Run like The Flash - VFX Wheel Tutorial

Hey guys, welcome to the first episode of a new series called the VFX Wheel, a series where I recreate and break down how amazing creators from the US create their VFX videos.
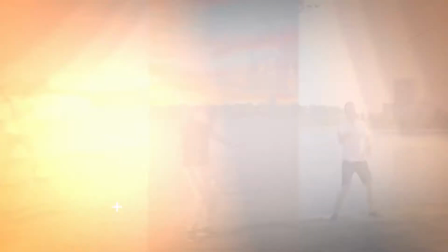Just to give you an idea of what the Wheel of VFX means, here is a short video.
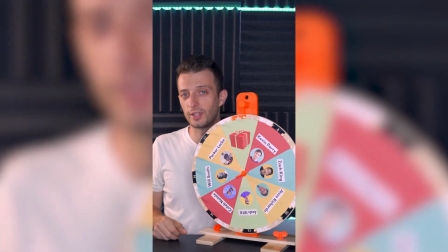New video series. I've chosen the top VFX creators on TikTok and I'll recreate their videos and teach you how you can do that too.
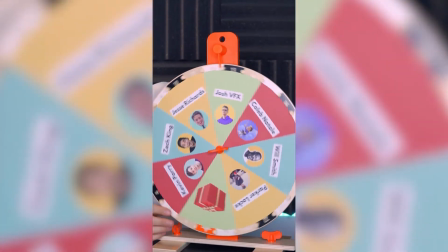We have Kevin Perry, Zach King, Jesse Richards, Josh VFX, Caleb Natale, Will Smith, and Parker Loke.
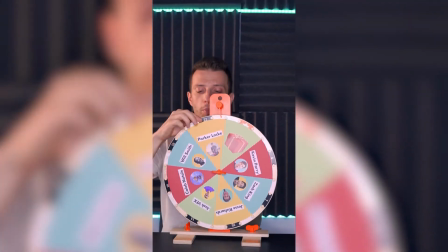Let's see who's gonna be our first challenge.
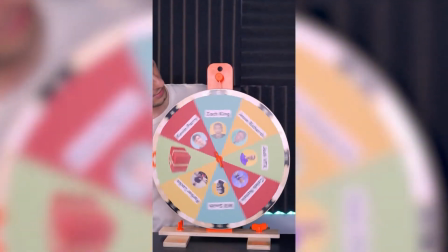And the winner is Josh VFX.
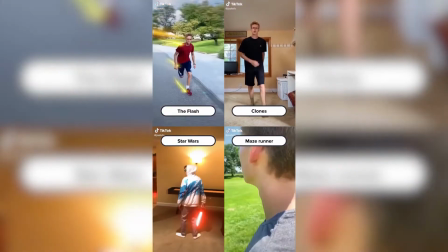What you have to do now, go to his page, choose your favorite video, and let me know in the comments. Thank you, stay tuned, and until then, like, share, and follow.
Great, now that you got an idea of what we're gonna be doing, let me introduce myself first. My name is Robert from Follow Our Production. Today, I'm gonna be teaching you this awesome effect.
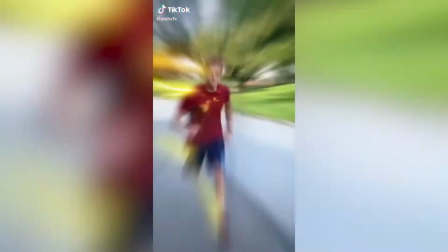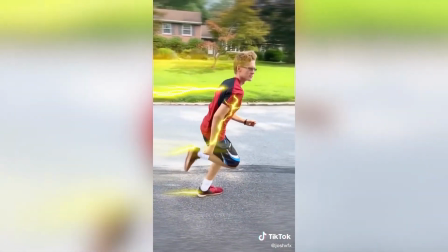Okay, so that was the original video, the one that we wanted to recreate. And here is how our video turned out.
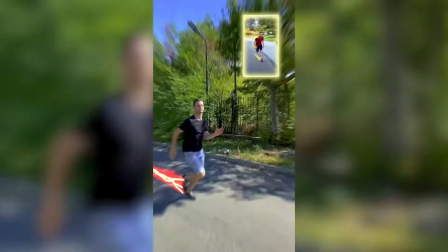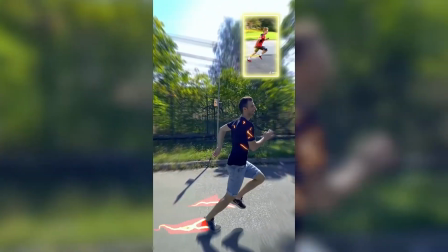Alright, now that you've seen what we're gonna be covering, here's the breakdown of the parts. Basically, the video has two parts.
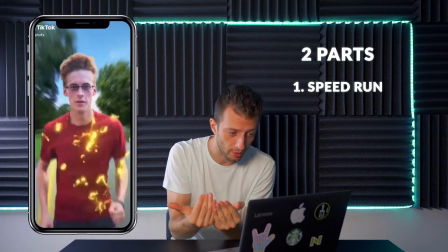The American shot of Josh running towards the camera at super speed and the slow motion part.
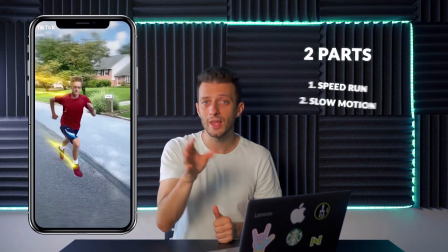Here's how we think he did it.
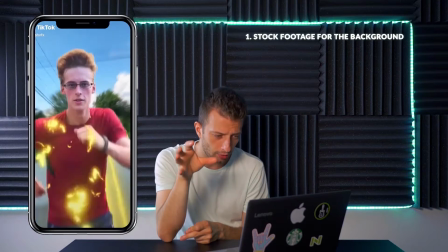First, he either got a stock footage for the background or he did a hyperlapse and used it for the background.
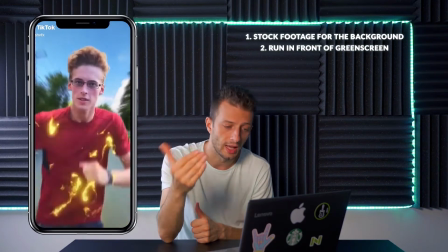Then he filmed himself running using a green screen as a background and then speeded up the video in post-production.
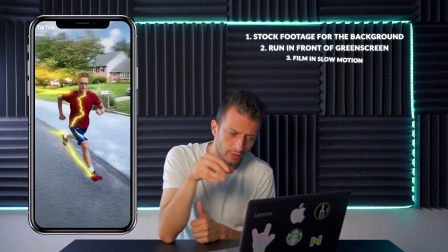For the second part, he used the phone to film the second part in slow motion.
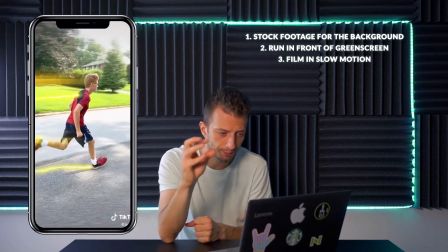And then he later added in post-production the electric sparkles or however the hell they're called. Great, so we've established what he used to get the video done. Now, before we get started with the tutorial, if you have any other questions about other VFX creators that you would like us to create a breakdown and explain, just leave it in the comments and we'll do a video in the future episodes. Okay, going back to the tutorial, here's a behind the scenes footage from our shooting.
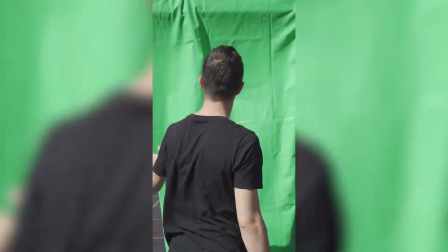Great, and now the moment you've all been waiting for, the actual tutorial. So let's get started.
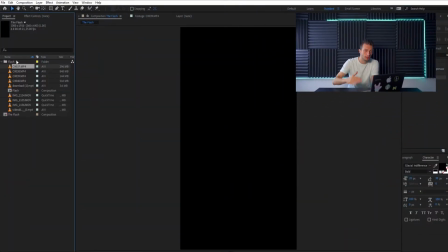Okay, so as you probably saw from the behind the scenes footage, we had to film
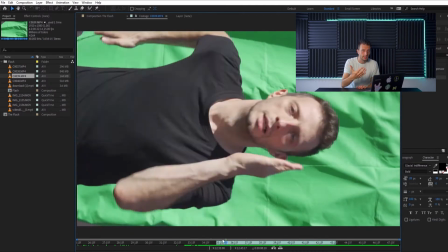the running part with the green screen so that it looks like I'm actually running on the background footage that I'll be using.
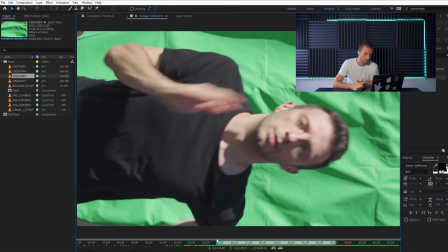So it took a little while because the wind was blowing like crazy and we had to make sure that the green screen material was as
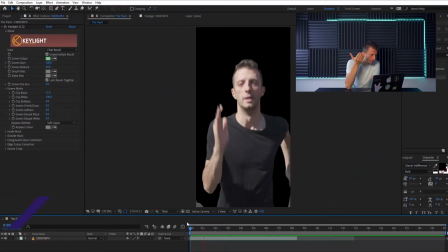straight as possible. Later in post-production we used KEYLIGHT to remove the green screen, the green of course.
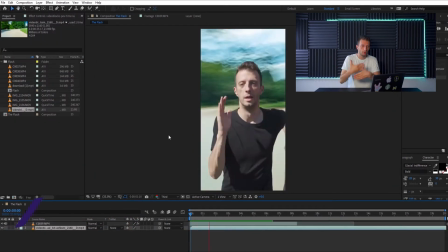Then the next step was to place the footage of me running over the background so it looks as if I'm running on that street.
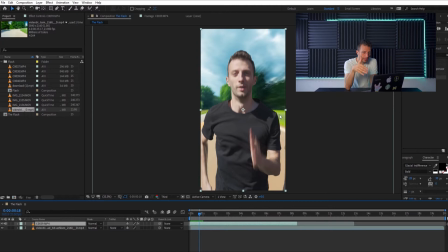Then to make the effect of me actually running like the Flash, we speeded up the video of me running.
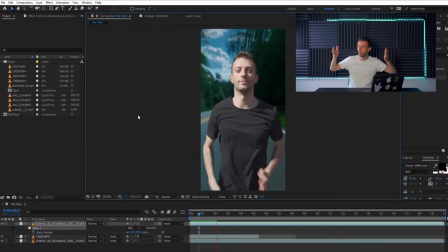Then to recreate that blurriness effect that you see in the movies where all the background is kind of blurred, we added a radial blur.
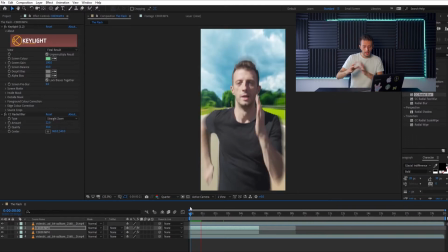Then, to make that blur effect as natural as possible, we masked it so that it can only appear on the margins of the background.
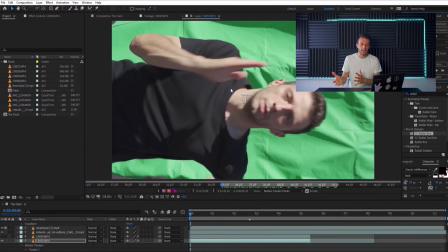Because the speeded up version made my head wobbly and all over the place,
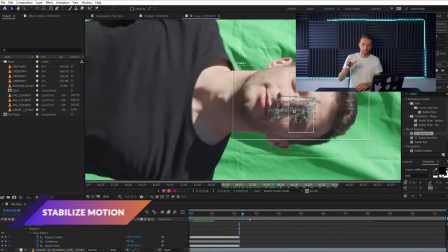we used stabilized motion so that the footage would look more stable.
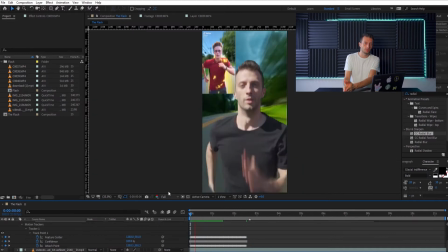The stabilized motion may not function properly on all of the frames,
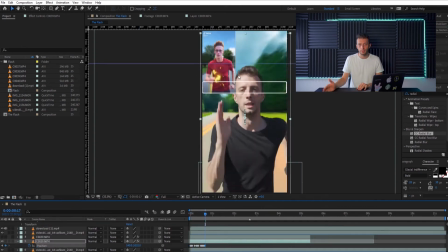so you're probably going to check that out and make sure that all the frames are properly placed, and you're maybe gonna have to do some manual work there. Basically, we're done with the first part of the video. We're gonna move now to the second part and then we'll add the flash, sparkle, lightning later.
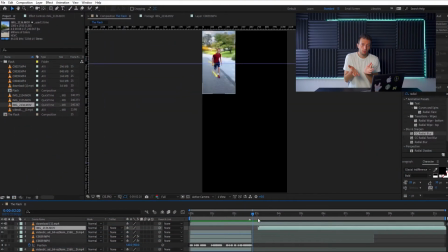For the slow motion part, basically we only used our iPhone and filmed in super slow motion,
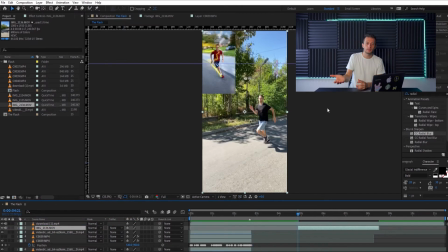the running part, and then we exported that to the computer and uploaded it into the editing software.
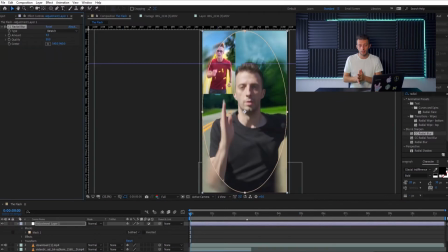Because the first part and the second part were not using the same background,
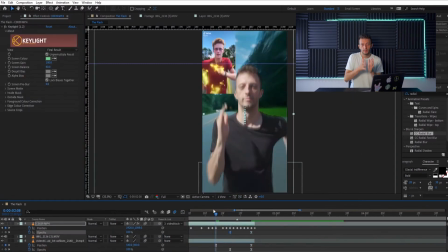we had to make a transition to make that look seamless as if we were filming in the same location.
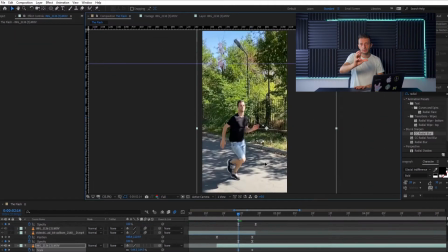So we had to do a transition there.
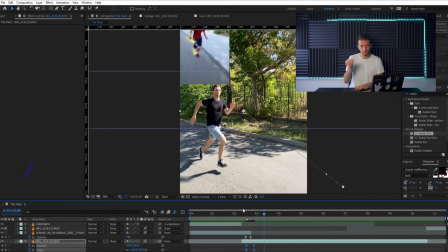In order to make the transition as seamless as possible, we used again radial blur and we animated position and scale.
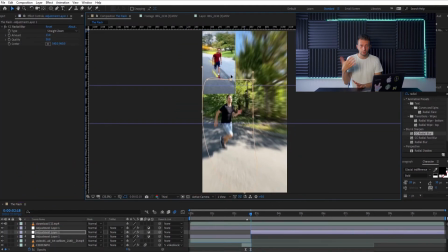On the second footage, the same as with the first one, we used radial blur to keep the focus on the subject which was me,
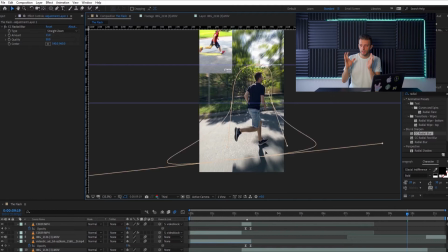and make sure that all the attention is on me, not on the background. To be honest, when we used the flash, lightning, sparkles, we couldn't remember exactly where we downloaded them from, but just to help you guys out, if you want to do a video like this and edit like this, we'll put the link in the description of this video so you can download and use it too.
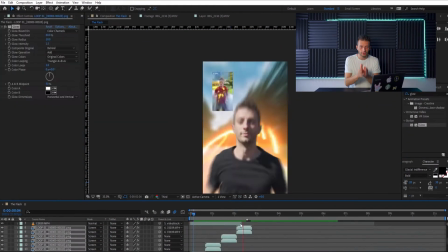Okay, so now moving on to the hard part of the video, actually placing the lightning, sparkles,
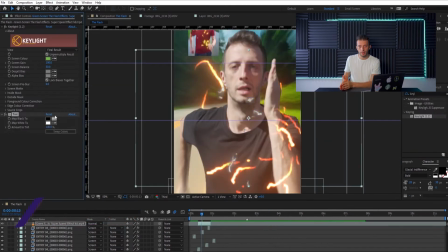sparkles over the footage. We had to go frame by frame and make sure that the effect looks natural.
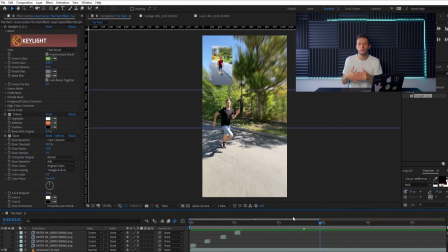There's not so much to explain here, as there's gonna be a lot of manual work as it was with us.
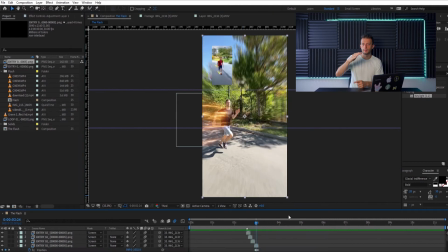So what you want to do is just make sure that the lightning waves match your movement.
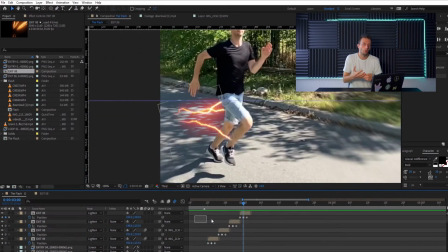I think that's basically all you need to know, and then all you can do is choose the proper images of the lightning,
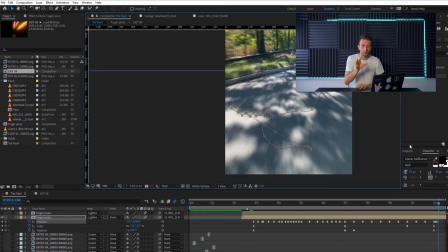sparkles to place over your footage to make it look, again, as I said before,
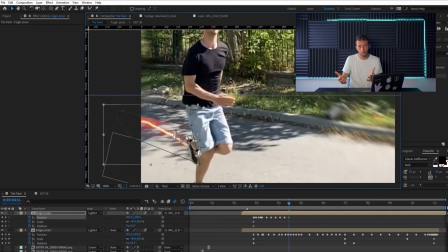as natural as possible. And the last thing, because the background footage from the first video and the second one were not the same, you could do a color correction. We actually recommend you do a color correction so that people won't see and won't figure out that you were using stock footage in the first one and the actual background in the second one. Okay guys, that's it. Thanks for sticking all the way to the end. Here is the final result one last time.
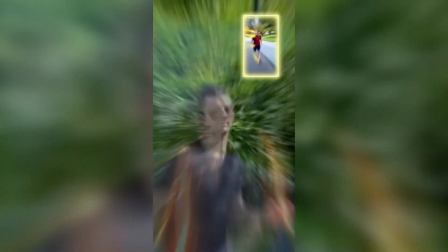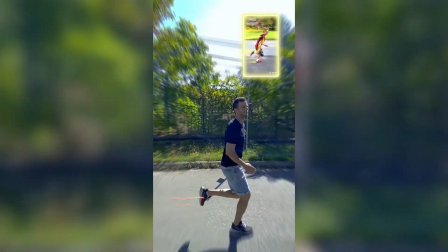As I previously said in the video, if you have any other questions about how other creators make their videos, their VFX videos mainly, you can leave a comment and we'll try to figure it out and make a video for you guys. Thanks for tuning in, like, comment, subscribe, and I'll see you guys next time.